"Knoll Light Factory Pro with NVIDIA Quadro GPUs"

Hi, I'm Sean Seyfried, director of products and co-founder of Red Giant Software, and I'm here to show you a little of Knoll Light Factory. The Light Factory is a tool that generates light effects and lens flares. It was created by John Knoll, a visual effects supervisor at ILM, and the guy that worked on Star Wars. He's also, by the way, co-creator of Photoshop. So let me show you what happens when I add a flare to a scene.
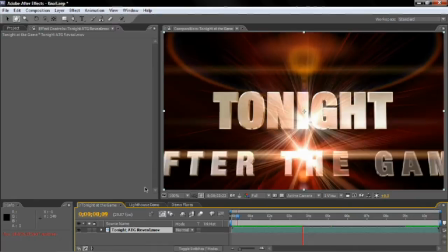(0:31)
So I'm just going to do a little playback. This is something that I've already created, basically taking 3D text, and then applying a flare to give it sort of pop.
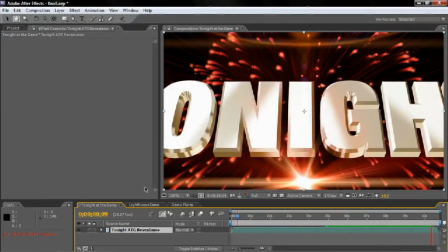(0:39)
And you see this all the time on broadcast graphics. With the flare applied, you just get more sizzle to it, and you get more user interest as well.
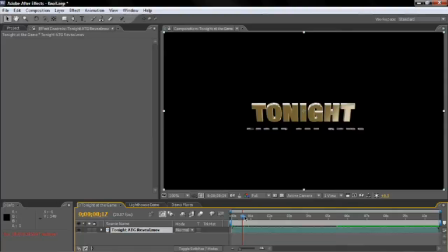(0:48)
People really want to focus where those flares are moving. So I can also use this in a motion graphics context.
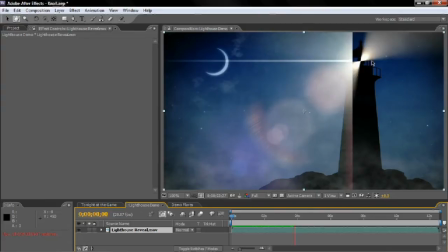(0:56)
So in this case, I've got a little scene that I built with a lighthouse, and I've got a couple of light rays coming out of the lighthouse.
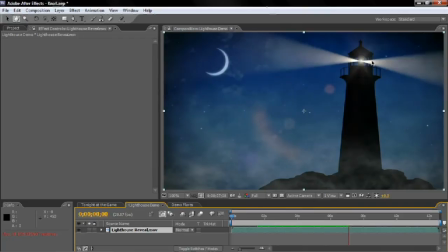(1:03)
Now, when I add the lens flare to it, I can also animate the brightness as those lights sweep through the scene.
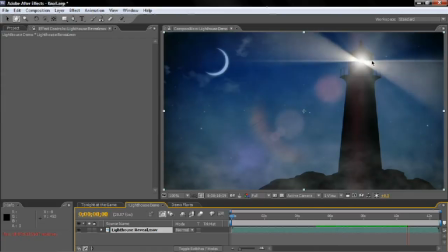(1:11)
And I get much greater realism when I add Light Factory to this shot.
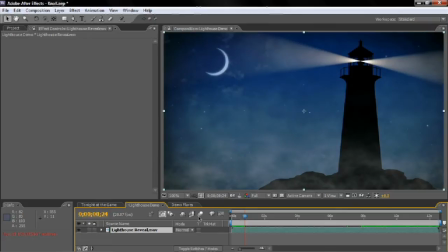(1:17)
So that's a little of what No Light Factory does for your motion graphics. Now let me show you some of the features of the product.
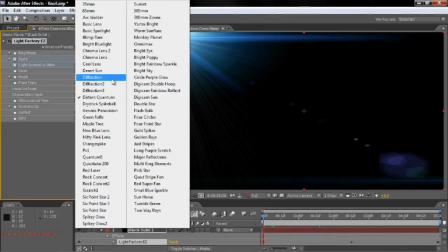(1:24)
So I'm going to jump into my demo flares here. And I've already got my flare applied.
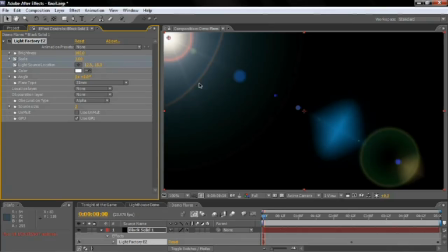(1:30)
But let me show you some of the 70 presets that we have in the library. So, for example, when I choose the default 35mm,
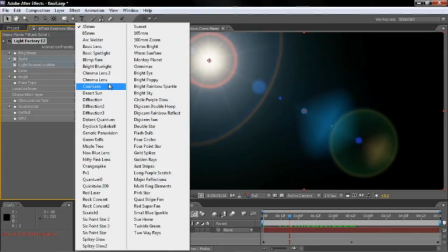(1:38)
this is the kind of flare that you would get with the Panavision lens that John originally modeled for the program. Also, he's built a number of flares over the years that he's used in his own movie productions in Star Wars and Star Trek,
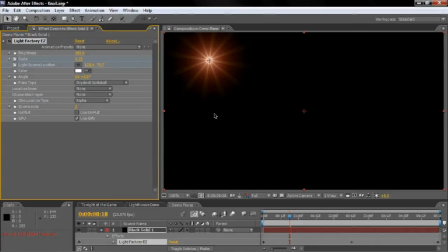(1:52)
so he might recognize things like the Distant Quantum or the Dry
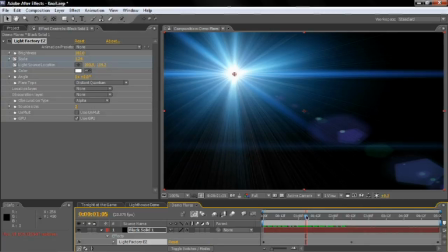(2:00)
Now, I like to use this Distant Quantum as a really nice bright blue flare,
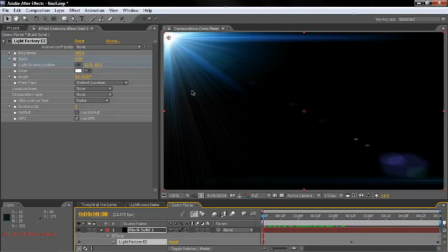(2:07)
and you can use it on text to emphasize text or to use it as a transition. And what I want to show you is the difference in performance between the QuadroFX 4800 rendering this scene and the CPU. Now, just to give you an idea, I'm not running on some low-end system here. This is an Intel Core i7 system, so it's pretty cool.
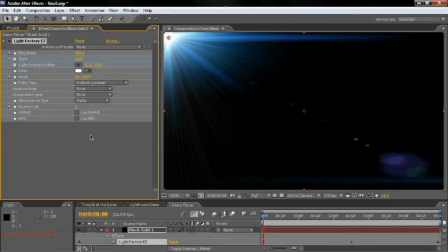(2:26)
It's pretty much top of the line, and I've got the Quadro FX4800 running inside the system.
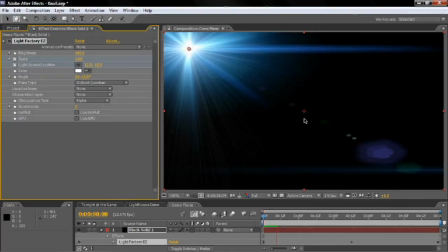(2:33)
So let's go ahead and run this little animation that I built using just the CPU.
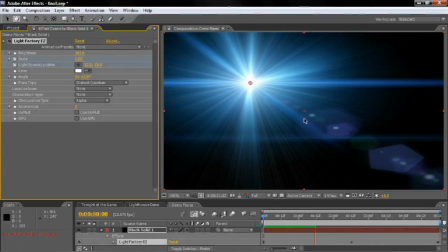(2:41)
So here, I'm moving the flare across the screen, could be emphasizing text or anything else.
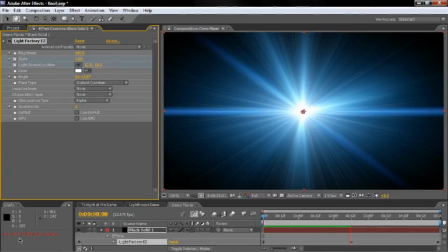(2:46)
But you notice down the corner, I'm getting text in red that's drawing about four or five frames a second.
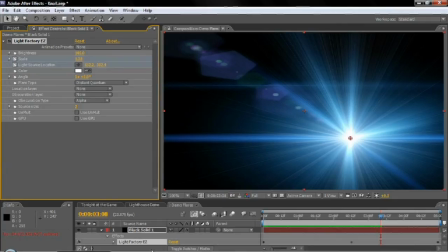(2:53)
Now, that's okay. You know, it's fairly quick. But what I really want is just to see this animation in real time.
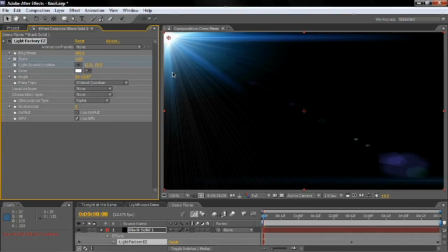(2:59)
So if I turn on my used GPU switch, you notice the results don't change. The output from the Quadro is exactly the same as the CPU. But when I hit play, it just starts playing real time. And that's the kind of productivity benefit you get by having a nice high-end graphics card that means much faster performance.
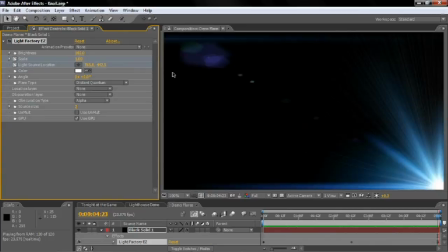(3:18)
So now I can really judge exactly how this animation is looking and I don't have to wait.
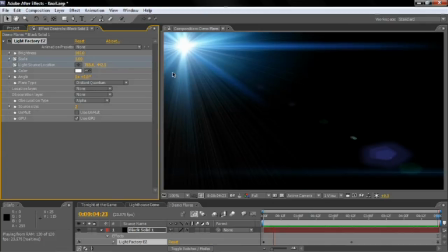(3:23)
And that's really the big thing when you're on a deadline or you need to deliver some graphics for a client.
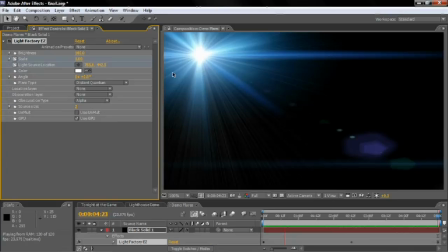(3:28)
You don't want to wait around for plugins or the machine to process, you just want it to happen. And with the QuadroFX 4800, that's what you get. That's a little of no life factory. For more information, go to redgiantsoftware.com or check us out on the NVIDIA website.